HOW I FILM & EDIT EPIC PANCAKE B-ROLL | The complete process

Hey guys, it's Andre. I hope you enjoyed that little breakfast b-roll sequence that I put together. It's been an interesting couple of weeks stuck inside, so I thought I'd make the best of it and create something cool. If you couldn't tell by the sequence, I am massively inspired by Daniel Schiffer and all of the videos on his YouTube channel. If you don't know of Daniel Schiffer, pause this video right now, go over to his channel, and subscribe. I really wanted to create something similar to his style while also adding my own unique flair, and I want take you guys through the entire process of what it was like to create this kind of video, so let's jump into it.
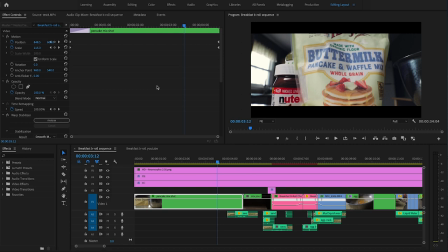67s
Alright guys, so here is the sequence in Adobe Premiere, and before I get started, I want to break down the four main elements that I've utilized to create this sequence.
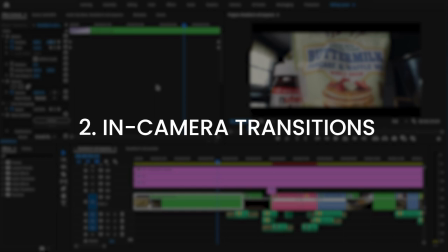75s
These elements are one, set design and pre-production, two, in-camera transitions, three, enhancing in-camera transitions, and four, sound design.
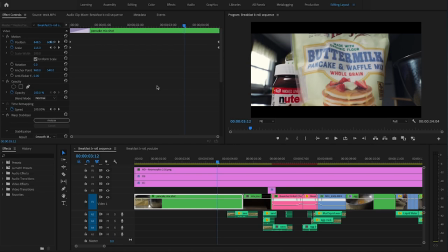84s
The first two elements are of course dealing with the production phase, while the last two deal with post-production. So element number one is actually a really important part of filmmaking that I feel like nobody really talks about, and that's set design and pre-production. Set design in particular, because let me tell you, before I set up the light and the camera,
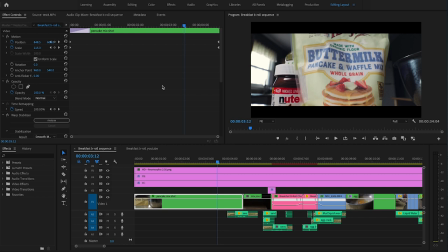104s
the first thing I did, the absolute first thing I did was remove everything that I didn't want to be in the background and on the set. I removed all the magnets from my refrigerator, I took away just anything that was distracting from the background. Now there are a couple things that I left there so it didn't feel so empty, but for the most part, I cleared out everything.
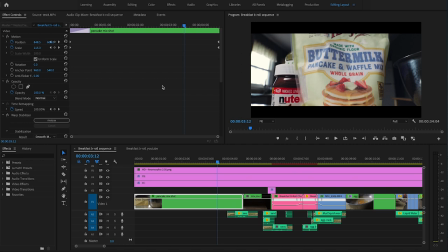125s
It's always the littlest things that will make or break a video and that really add that final polish. So make sure you remove any distracting elements from your video. Element number two is in-camera transitions. These are the backbone of what makes this B-roll sequence so epic and so cool.
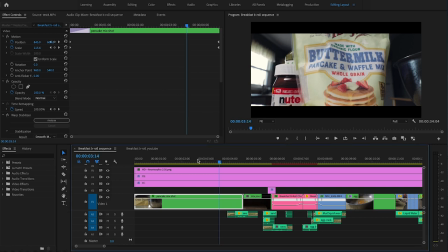144s
Now the in-camera transitions go hand in hand with post-production because we're going to be enhancing these in-camera transitions in Adobe Premiere.
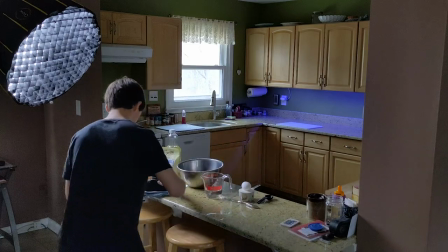153s
So for this first shot, I actually slid my camera on a little cloth to get that nice slider movement because I don't have a slider.
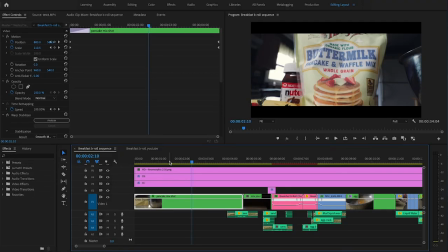161s
And all of this was handheld by the way. I didn't use any gimbals or anything fancy like that. It was just me, my camera, and my hands.
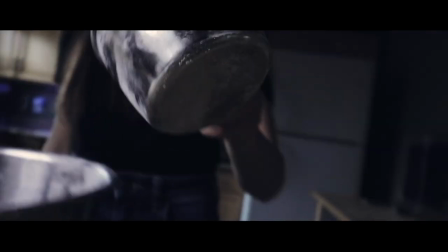169s
So we have the first shot sliding in, pan down, And then the next shot, we're coming up, we're turning with her pouring it.
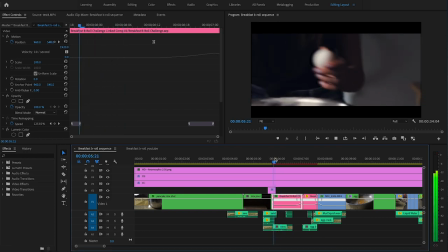179s
And then the next shot, I had her throw the egg from one hand to the other. So we're kind of following that motion with the cup, see? And that creates that seamless transition that we're going for.
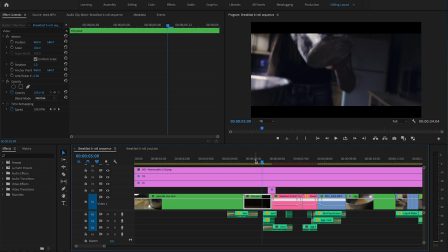191s
So this is where the pre-production comes in as well, because you have to know what you want to do in each shot, and you have to know how that's going to transition into the next shot.
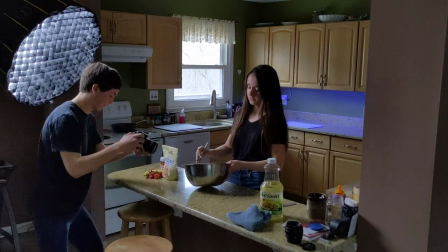201s
so i'll be honest guys i didn't really do any formal pre-production writing things out or making a shot list or anything like that i just looked
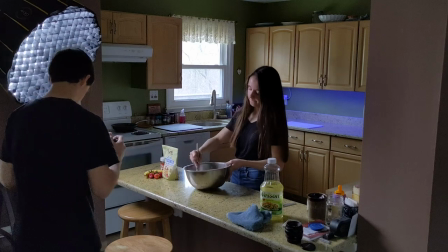210s
knew all the ingredients that were going to be in it and i kind of thought about where i wanted this to go while shooting it and
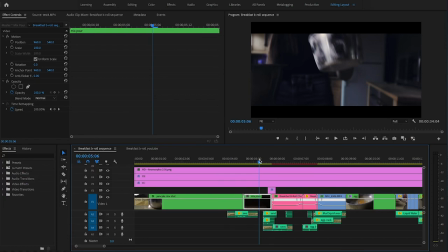218s
then the rest kind of just comes in post like you can play around with things in post-production see what fits together see what works see what doesn't and some things will have to be cut out and that's I had to do to make this work the way I wanted it to.
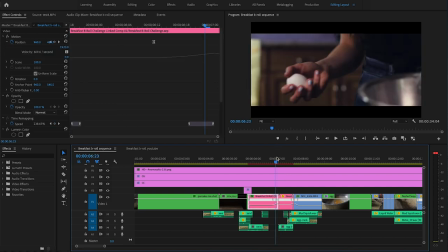232s
Cut to another shot of the egg in her hand in a similar position as where she is holding it so it kind of makes it look like almost one clip.
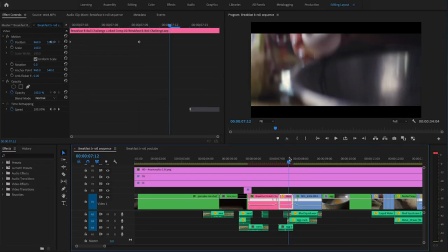241s
And we're going down with this shot so the next shot isn't necessarily going down but sometimes you can get away with it since the egg is in the same spot it kind of looks seamless.
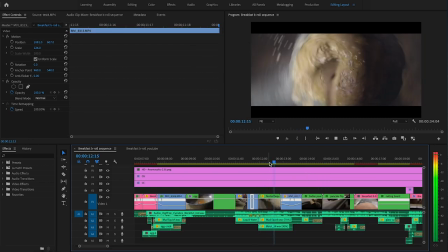255s
right there we had a hard cut right here we have a rotating shot so i rotated
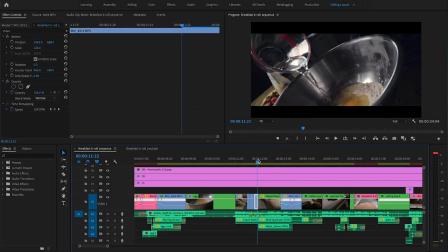261s
my camera as quickly as i could as she turned it and i'm shooting in all 60 fps so that i can slow this stuff down
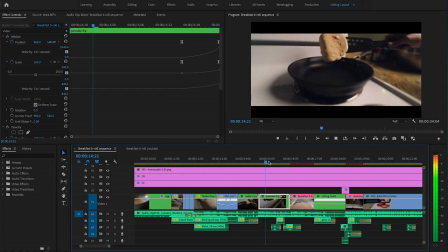268s
for this shot i come up from the stove and i turn the camera as she flips the pancake
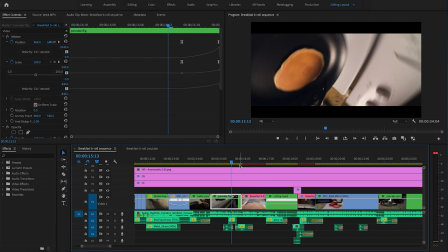275s
and then i zoom and then i zoom into this shot and out of this one creating that transition
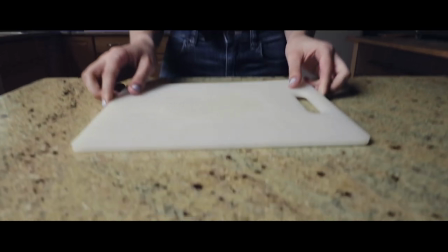282s
For this shot, camera comes down.
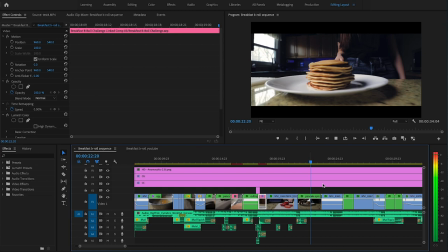284s
Next shot, camera also comes down. And then the end of the sequence is nothing special.
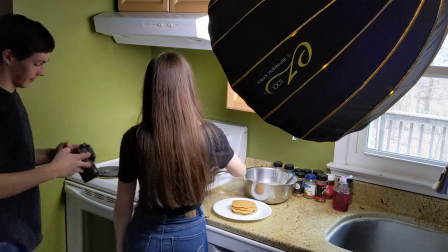292s
Having less transitions at the end of the video kind of tells the audience that the video is wrapping up and that's ending, so that's something you might want to consider doing.
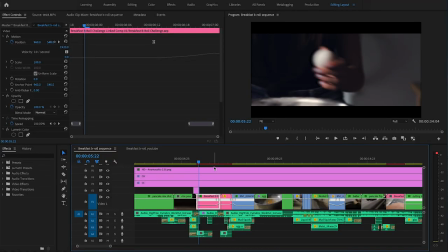300s
So that is how the in-camera transitions work together with post-production.
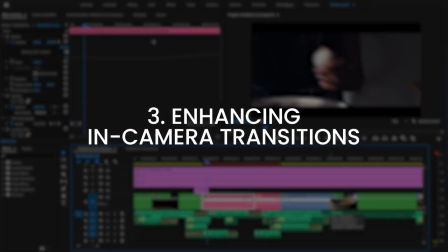305s
So enhancing the in-camera transitions has a lot to do with speed ramping.
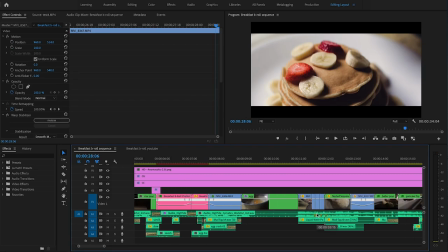309s
So what I mean by enhancing the in-camera transitions with post-production is mainly speed ramping.
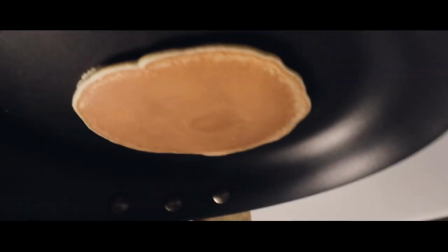316s
Speed ramping allows you to get a really smooth motion between two clips and it looks really cool.
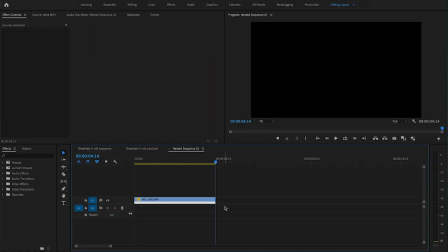322s
So for this shot for example, I speed ramped the end and I have it pre-composed so the speed ramp is actually over here.
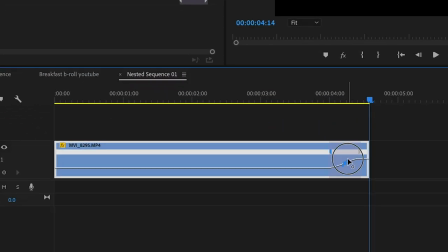327s
I just speed ramped the end and I smoothed it out so
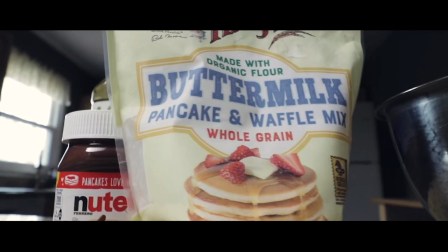333s
that it looks like that and together it blends perfectly.
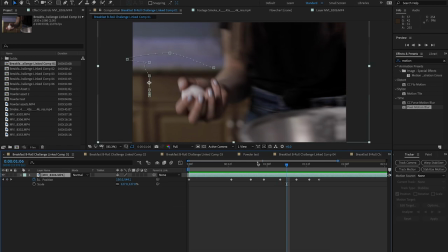338s
So what I did to enhance this shot was to stabilize the motion of the egg so that it stays pretty much in the center and you
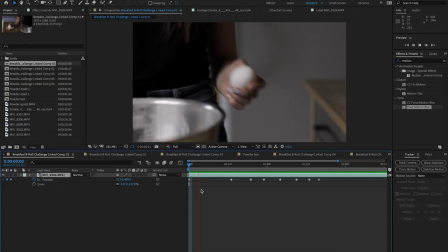346s
can do that just with the stabilized motion in the motion tracker stabilize the egg then i added some more key frames and yeah so another way i
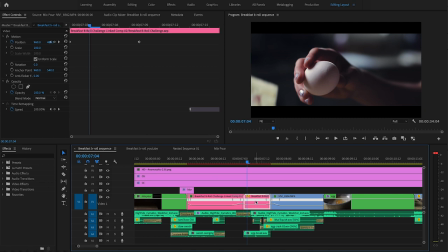354s
enhance in-camera transitions is by animating the different parameters position scale anything like that so for
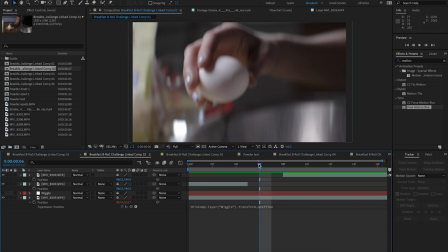361s
the shot right here we have the egg coming down and we actually already cracked the egg and put it in but i didn't get the shot that i wanted so I had her do it again but
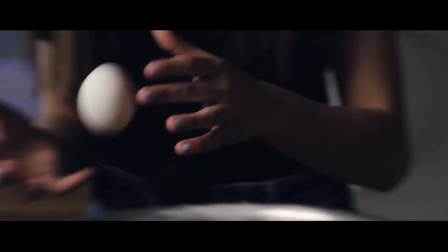368s
lightly so that it didn't actually crack but I wanted that impact of cracking the egg
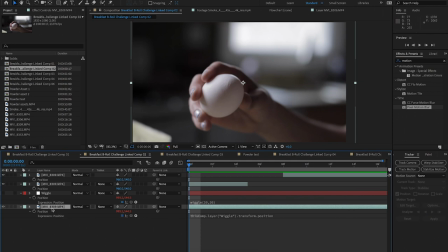373s
so what I did was jump over to After Effects I duplicated my original footage
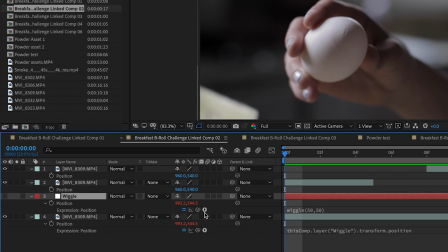378s
I added a null and opened the position parameter I
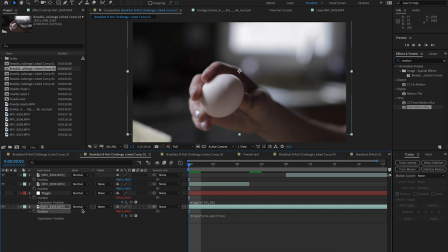382s
added a wiggle I parented the position to that wiggle position and then with
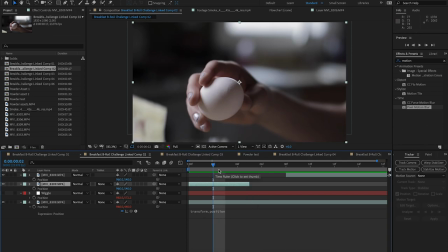387s
the clip up top I simply cut it up and by pressing command shift d you can
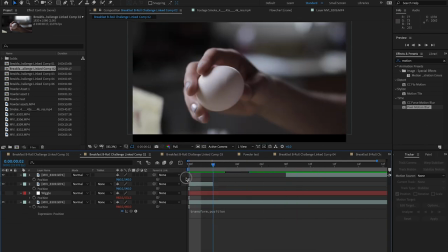392s
create a gap and wherever that gap is is where the clip underneath is going to play with the wiggle.
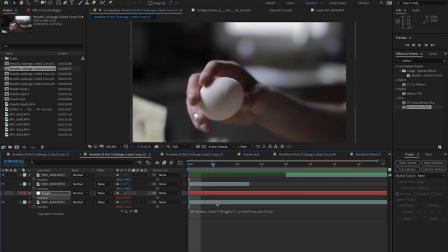397s
So that allows you to selectively apply the wiggle effect.
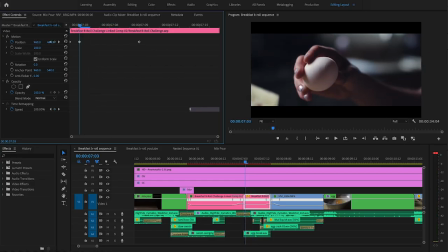401s
And then inside of Premiere, I animated the Y position so that the egg stayed more in frame.
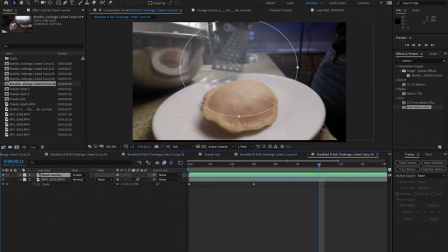407s
For this shot here, I added a steam overlay. So you can see what that does without the overlay.
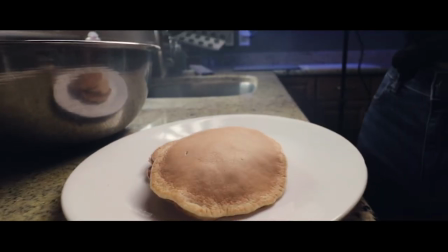413s
And with it, it really just adds a little subtle effect on top of the pancakes.
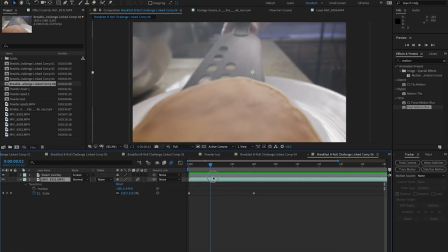418s
And what I also did was animate the scale as we're pulling back just to heighten the motion of the camera.
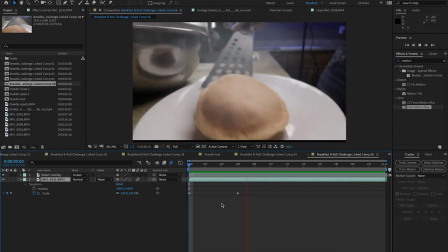424s
So this what I mean by enhancing in camera transitions. It's really, it's not about creating moves that aren't already there. But it's about enhancing the moves that are to increase that that drama and that epic feeling.
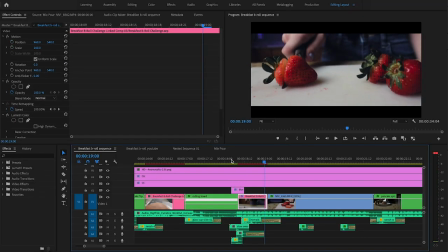438s
For this shot here, where it slams down the knife, I use the technique that I learned from Daniel Schiffer,
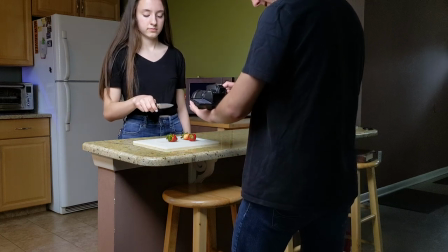443s
where he put his hand under the camera, and then slam the camera down to give it that little rumble that little shake.
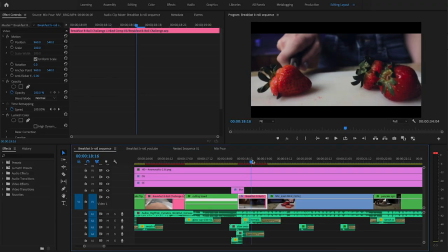450s
And then I went to After Effects and added that wiggle effect like I showed you guys before to enhance that further.
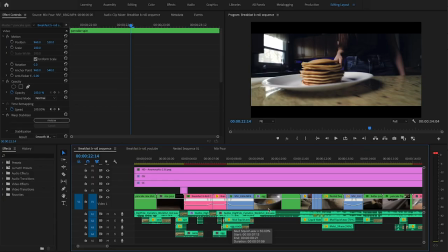455s
And this is the final result. The fourth element to creating these videos is the sound design.
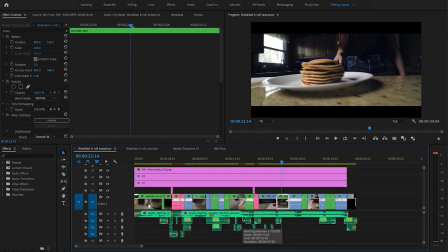461s
So as you can see here, I have a ton of sound effects that I've added. And let's just listen to this with just the sound design, no music.
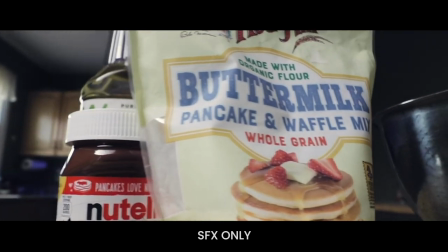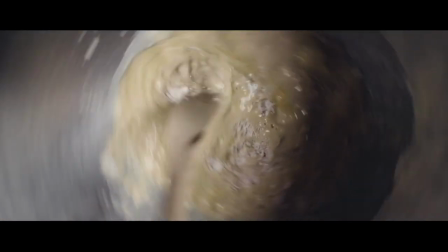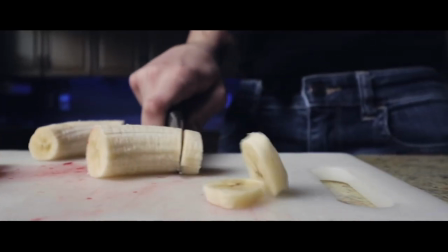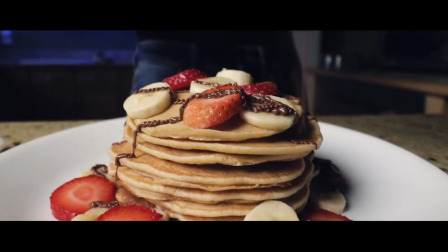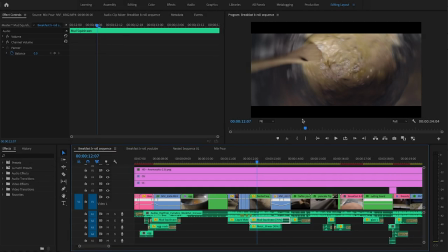502s
So with sound design, it's all about getting creative. I couldn't find a cake mixing sound effect online. So all I did was I found this mud squish sound effect, put it down to 70% speed and I got this incredible sound
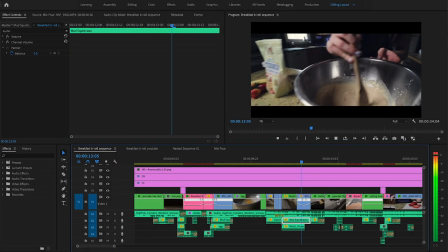518s
and it worked perfectly for this clip and for a couple clips after that actually listen to this sound here
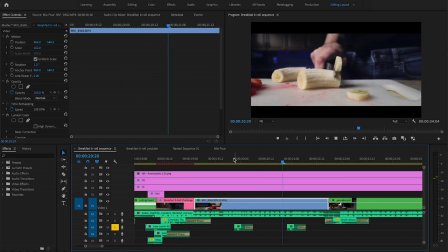528s
sounds like a chop, right?